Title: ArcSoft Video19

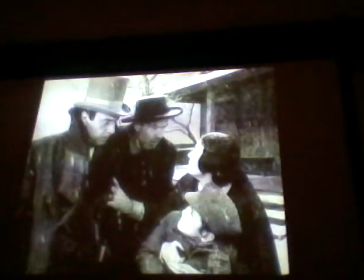Clearly, patriarchy dominant there. The men, the world of the men, the world of the fathers, much, much more
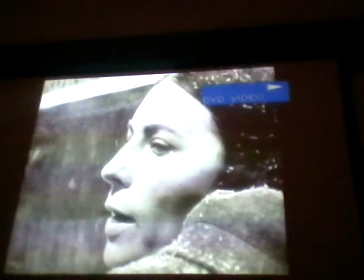powerful.
That's why he's going to be brought up where you can't get at him.
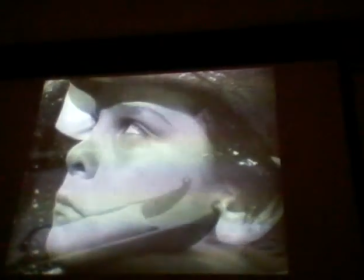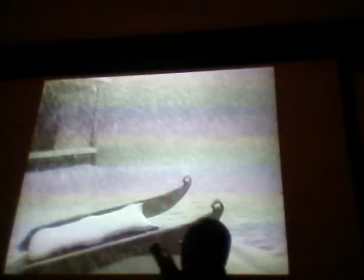And then we have this fade to, obviously, he's gone now.
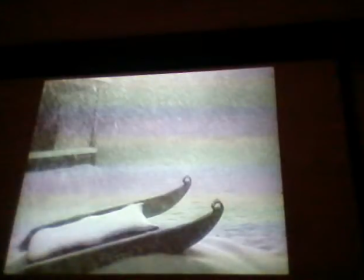The sled we saw him playing with has been left outside, abandoned, and we see it gradually covered with snow,
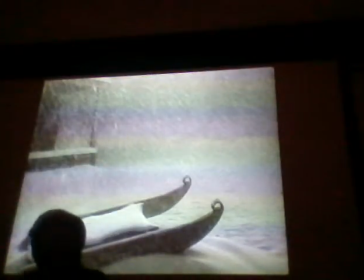almost to suggest the kind of, not merely the events that took place, but in a sense that this remains, well, remains a buried kind of event in his life.
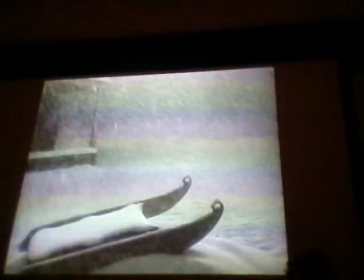So in one sense, that's why, although none of the people in the film end up understanding what Rosebud is, none of the characters end up understanding what Rosebud is. Here, Rosebud is the rediscover is the name on the sled,
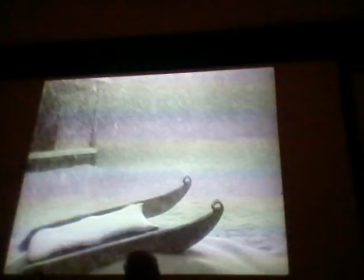and here it is being buried as a kind of symbol of the way in which his this event remains at the buried in his unconscious, buried in the bottom of his mind.
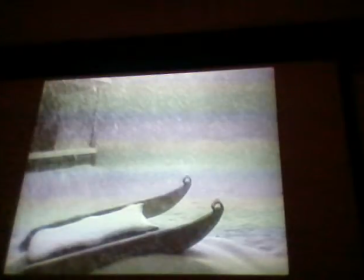Have a look, though, before we just talk a little bit more generally about the significance of this sequence, have a look at the way in which
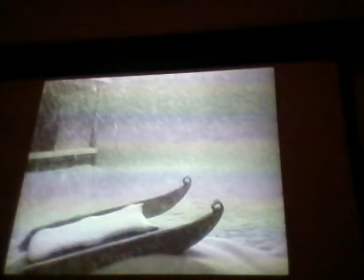Wells uses incredibly inventive editing to move from the sequence to the next one,
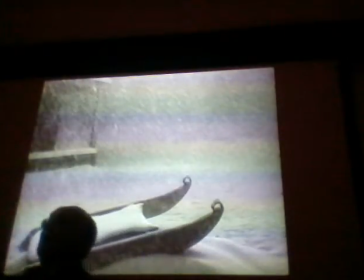which is where he's already in Boston. We're not sure exactly which Christmas it is.
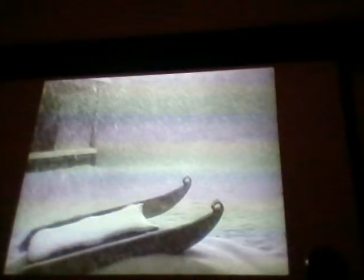Probably the first one that he spends in Boston, but look at how quickly it's cut. In a normal classic Hollywood film where you want to signify the lapse of time, well, how might you have done it?
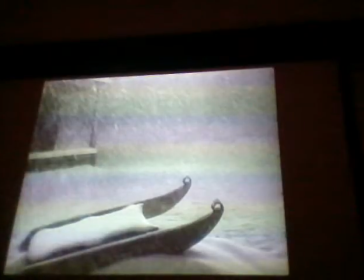Well, we could have first of all had them on a train. They're going to catch a train to Chicago and then to the East Coast. We don't have any of that kind of narrative filling in there which you might expect in a classic Hollywood movie,
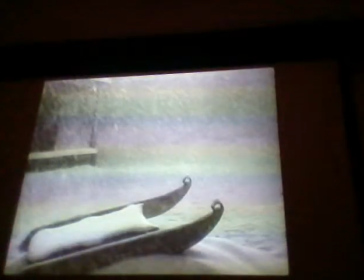and nor do you have, which is the other alternative available to a classic Hollywood movie, which is a kind of, well, it's a sort of dissolve, but it's a kind of much more clever dissolve, which continues the thematic that Jill has been talking about. Let's have a look at that.
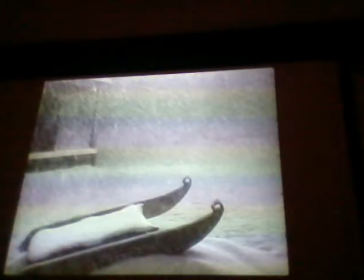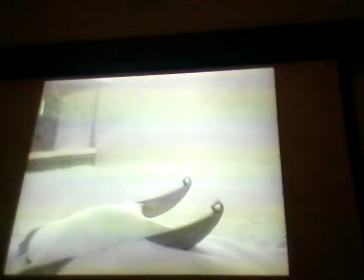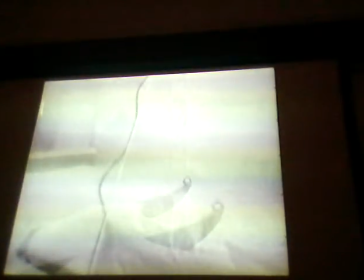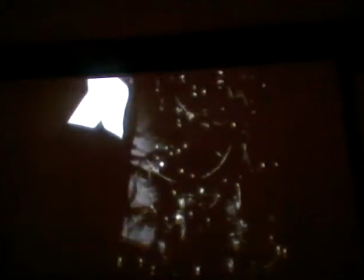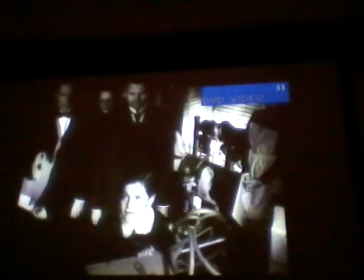Merry Christmas! That's fine. Merry! So,
So you get a kind of thematic continuation that, in one sense,
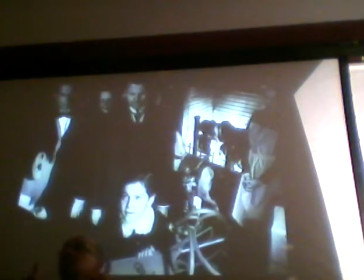yes, he's now in Boston, and now the sled has been replaced by this one. He opens it. But also, you start getting a repetition, if you like, or partly a repetition,
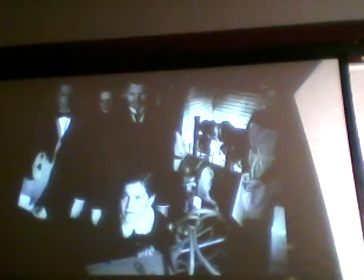but also the emergence of this kind of belligerent little boy who seems always to hate
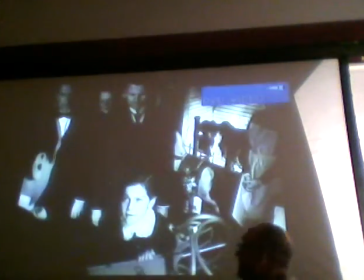authority, to feel himself the kind of victim of authority,
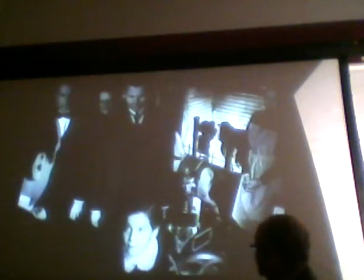and that's conveyed
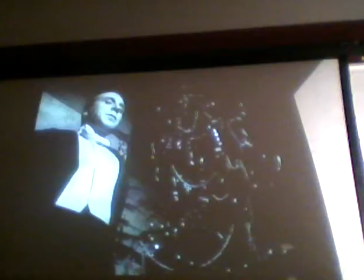by the low angle shot here.